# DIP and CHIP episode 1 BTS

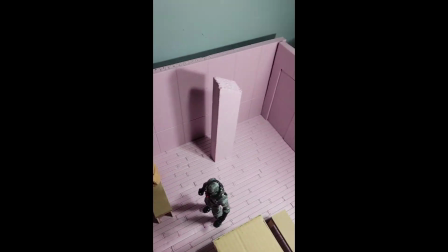0:00 So this is currently the set for the newest video. That pillar is probably getting replaced because it's not flat on the top like these ones.
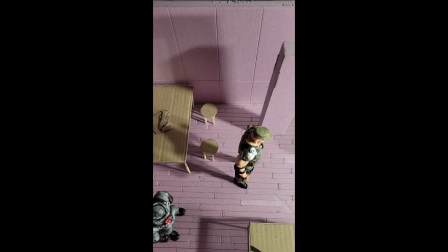0:08 But yeah, this is basically the set. There's a few stools, benches, and stuff like that on these tables.
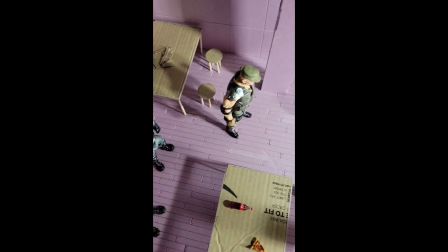0:13 And the video is going to start off with these characters. So these are just the Goonies.
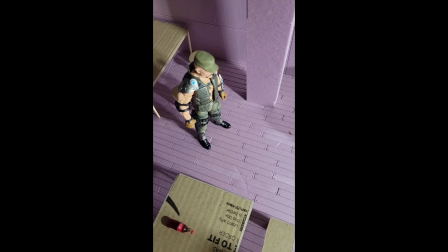0:18 And this guy, or Gun Ho from G.I. Joe, I'm calling him Philly Cheese for my video.
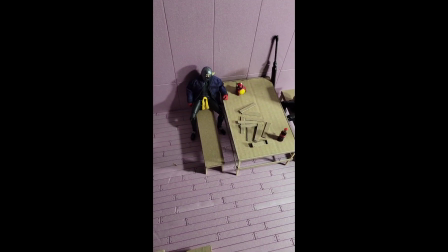0:24 They're going to be dealing with both Chip and Dip in the beginning of the video, and then after that,
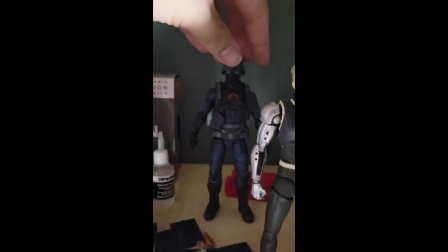0:30 I'm going to have Destro here and Cobra Troopers come in, and that'll be the second fight of the video.
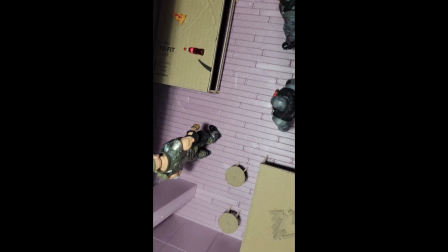0:37 But yeah, that's basically it so far. So I've been thinking a lot about what I want this set right here.
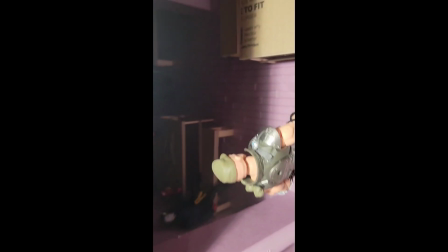0:45 Oh, this is a foam board, by the way. Black foam board you get at like Target. But I've been thinking a lot about what I want this set in here to be for my next video. And I think it's like I want it to be like a bar slash villain hangout place, where like villains would hang out at and stuff like that.
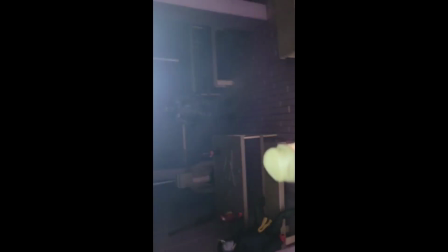1:03 Because I do want to use this set again for my next video, Batman vs. Red Hood.
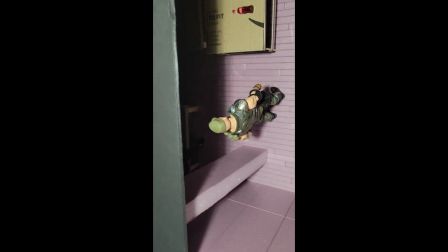1:10 So yeah. But I think this might be something like a bar slash villain hangout area.
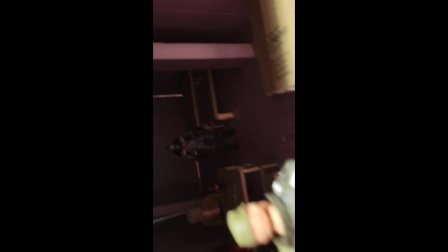1:17 But yeah. I think it looks really cool so far. But yeah, I think it looks really cool so far.
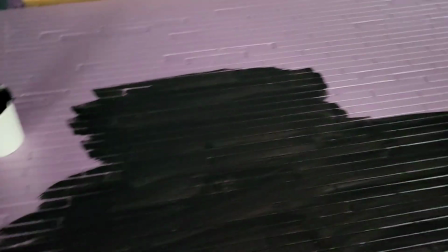1:27 So currently working on the set still.
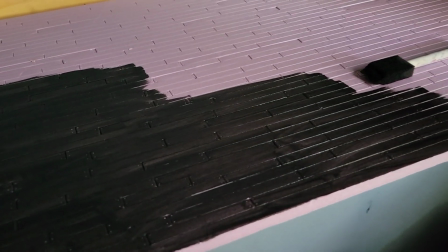1:30 Right now I'm just putting a straight black layer on it as a base coat, and then from there I'll be dry brushing a bunch of different kind of browns and all that.
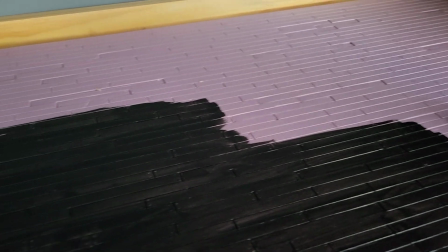1:38 And the same thing will be done to all the rest of the things like the walls, but instead of brown, it'd be gray to make it more stony. But yeah,
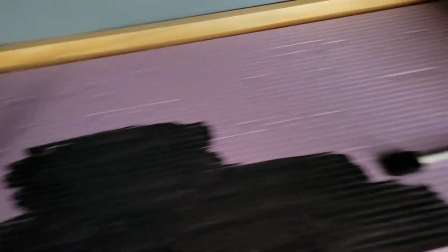1:45 getting that black on right now.
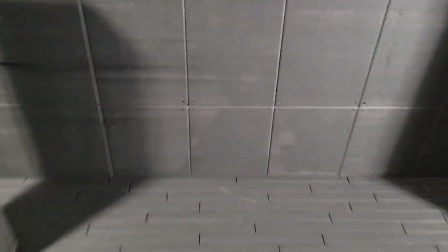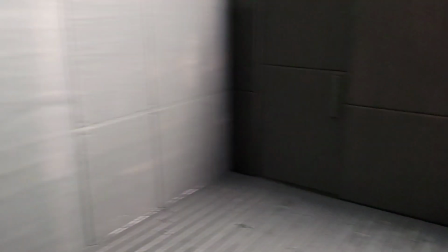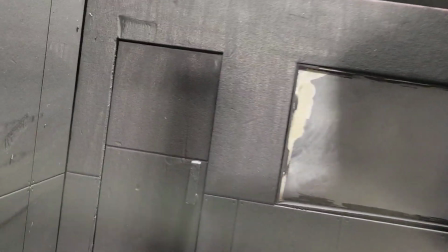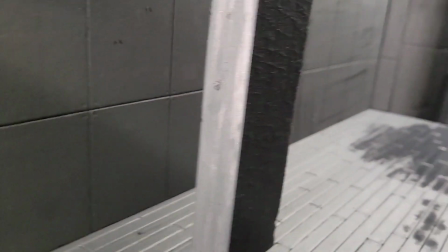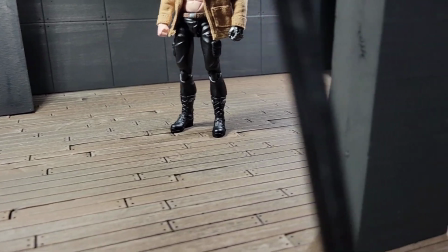2:14 So I just got the floors done. Last time I left off, I had a base coat of black.
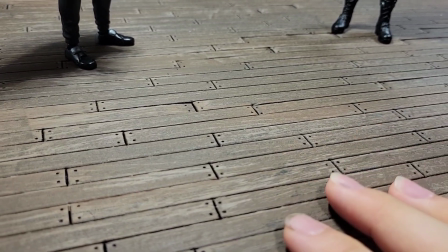2:19 Now I had a acrylic dark chocolate brown on here.
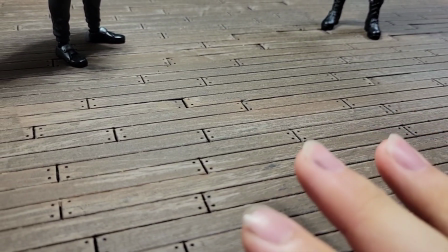2:24 I dry brushed it on, and then I did a very light dry brushing of a flesh tan to give it that kind of wood look.
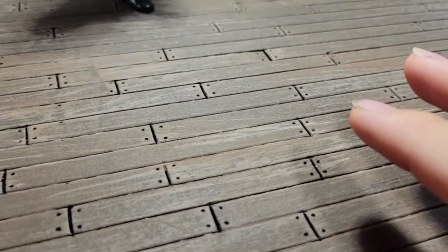2:31 You can see there's a darker and a lighter brown, just give it that wood-like look.
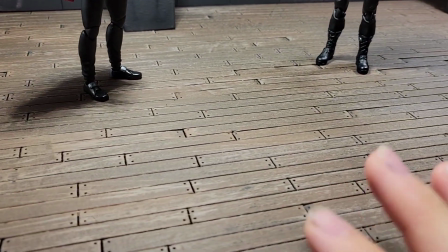2:35 But yeah, I'm really, really happy with how it turned out. So it's a black coat, and then a chocolate dark brown.
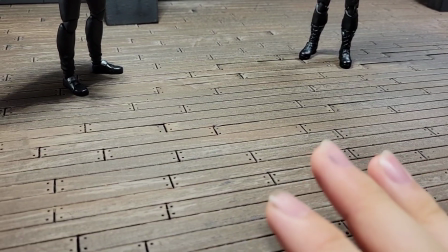2:44 Dry brushed, and a very, very light dry brush of a tan right on top, and you get this dope wood effect.
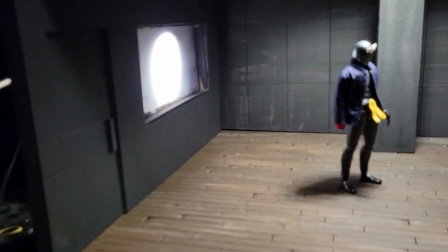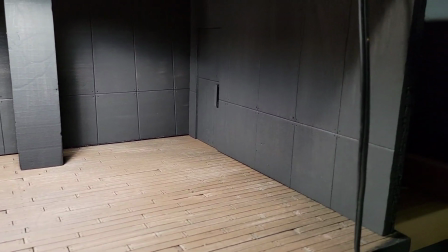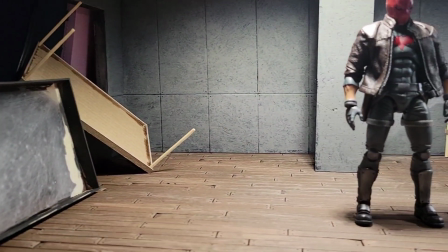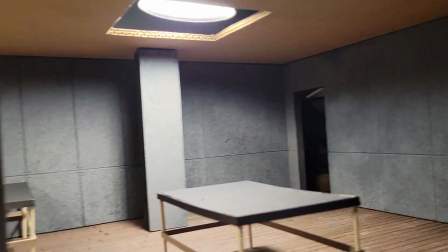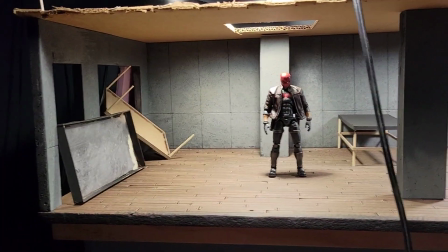3:23 What's going on here?
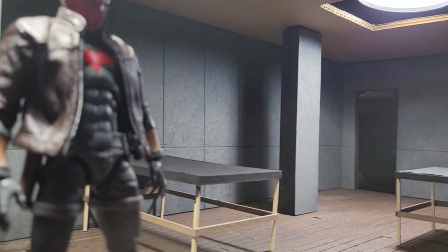3:27 Y'all playing battle beat?
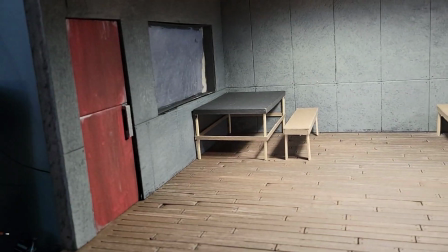3:34 Okay, so this is what I've gotten done so far.
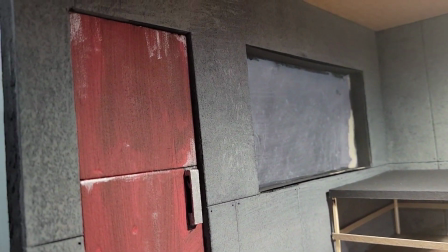3:37 Got two of the doors painted. If you look, just some simple red over it and some dry brushing with some silver to make it look like a metal door.
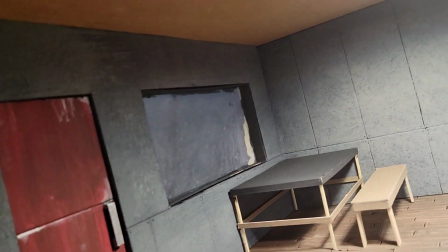3:45 And there's a window right over there made from an action figure box, and I just sanded down to make it look all nice and rough and everything like that.
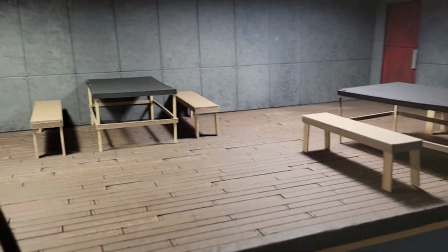3:52 And this is what I think the layout's gonna look like. Kind of like this. There's gonna be a pillar here, pillar over there, and pillar over there.
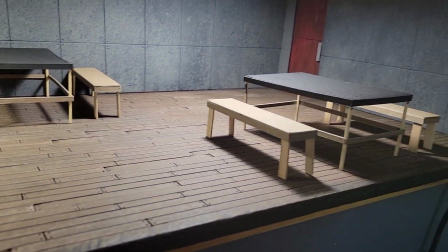4:00 But yeah, this is what I'm thinking so far.
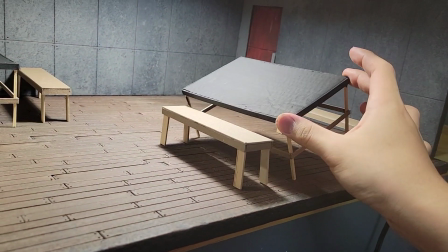4:02 These tables are gonna stay like this because they're gonna be broken in the video, and I don't wanna put too much effort into something I'm gonna break.